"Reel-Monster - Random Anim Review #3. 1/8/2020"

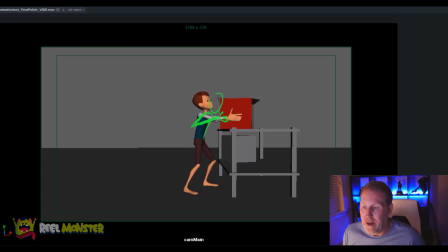And then from there you can do some interesting stuff with breaking the body up with what the arms are doing. Okay. All right. So then now he's going to push the box forward now.
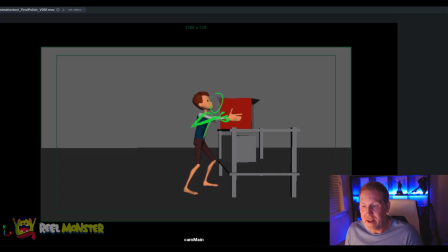Yeah. So getting that separation there too, getting that nice, that kind of opposing force, right? And that opposing force is basically those extreme overlapping shapes, right? So you're bringing the hands back and the body's going forward. So you're bringing the hands towards the body, and then you're going to kind of connect, and then you're going to push out, and then you're going to overshoot with the hands too much, and the box is going to slide off the back of the table,
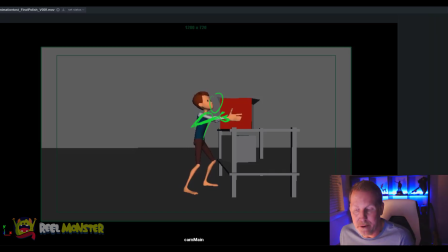okay? All right, cool. Let's see, what are you doing here? You're doing a little bit of a bottom mark here. You're kind of coming through this way. That's kind of cool. Because of that, what I might do coming over here is I might actually start
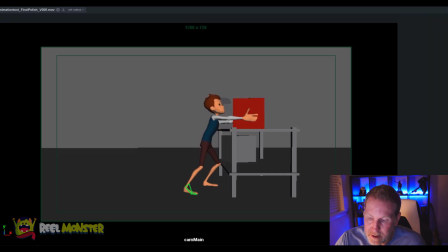do a little bit of foot roll here again, and then get him a little higher maybe through here. Just a tiny bit, nothing crazy, right? But just to give you some place to go as you come down on the other side of it in that bottom mark. So you get a little bit of an over underneath, okay?
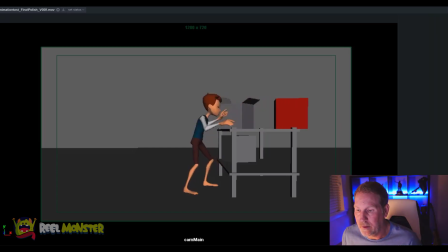Cool. Okay, so now I like what you're trying to do here.
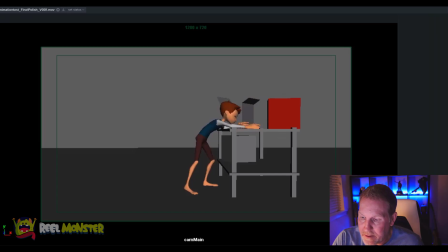I probably would pull his head down here, and I would actually stretch it coming back. Right? I would like go for like an elongated shape as you come up here, and then you can squash coming out of it on here,
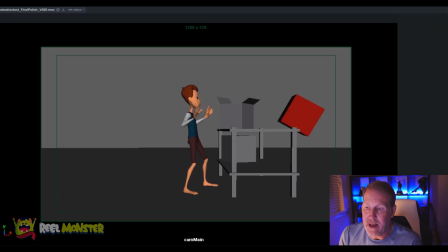and then pop up into that that kind of reaction. Okay. Okay, let's talk about the physicality here. So as the box pushes and you recoil, if you look at your movement here, if we just track the back side of him, right, and we look at where he's going,
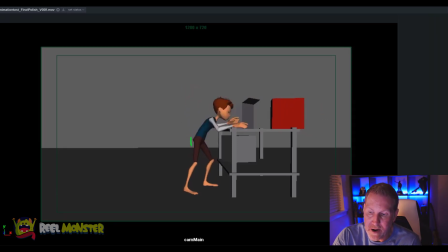he kind of like hits a wall right here, right? And he just kind of stops. And so you're letting the body reverse here over one frame, right? Okay, but you're not resolving the movement, right? Overshooting and coming back maybe.
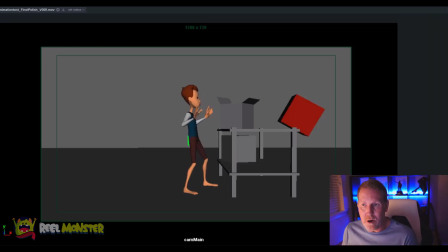Okay, so think about how you want to resolve your reversals there, okay? And additionally, on top of softening this translation Z curve back and forward again, think about how you might need to take a small step back with this foot,
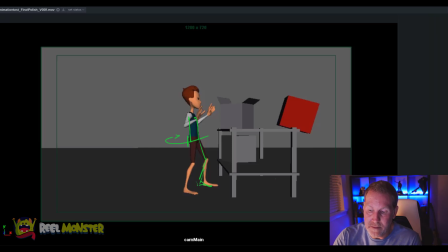possibly, you know, possible, you know. I might think about that, okay? But definitely let him kind of overshoot that and come back. Right into this move right here, okay?
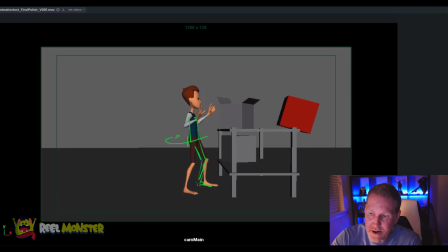Because we just don't want things like going here, here, here, and then just kind of stopping right there, okay? Think about how you're, right, overlapping shapes again, right? I'm going, right? And I'm like, I'm gonna come underneath and I'm gonna go and try to grab it, okay? So we wanna really make sure we're taking advantage of that as much as possible.
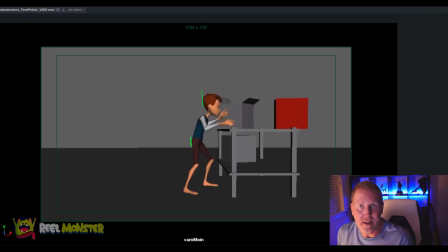And so it's important to think about things like your spacing and how you're resolving your arcs, okay? So if I was to turn on my onion skinning here, you can kind of get an idea of, let's see, let's do a new color here. Let's do red. Okay, so let's see here. He's here.
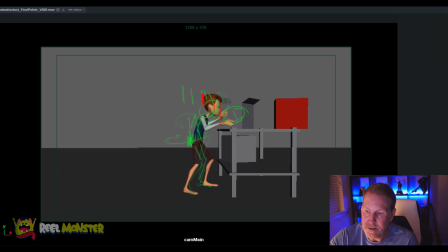We're gonna kind of track him here. So you can kind of get an idea of where you're putting your frames at, right? And if you look at it, it's very consistent spacing, okay? So you're not getting that nice slow down and then coming through the overlap of it,
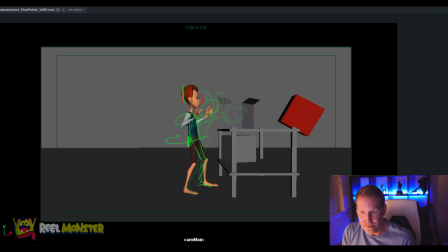the overshoot back into the overshoot, then down, okay?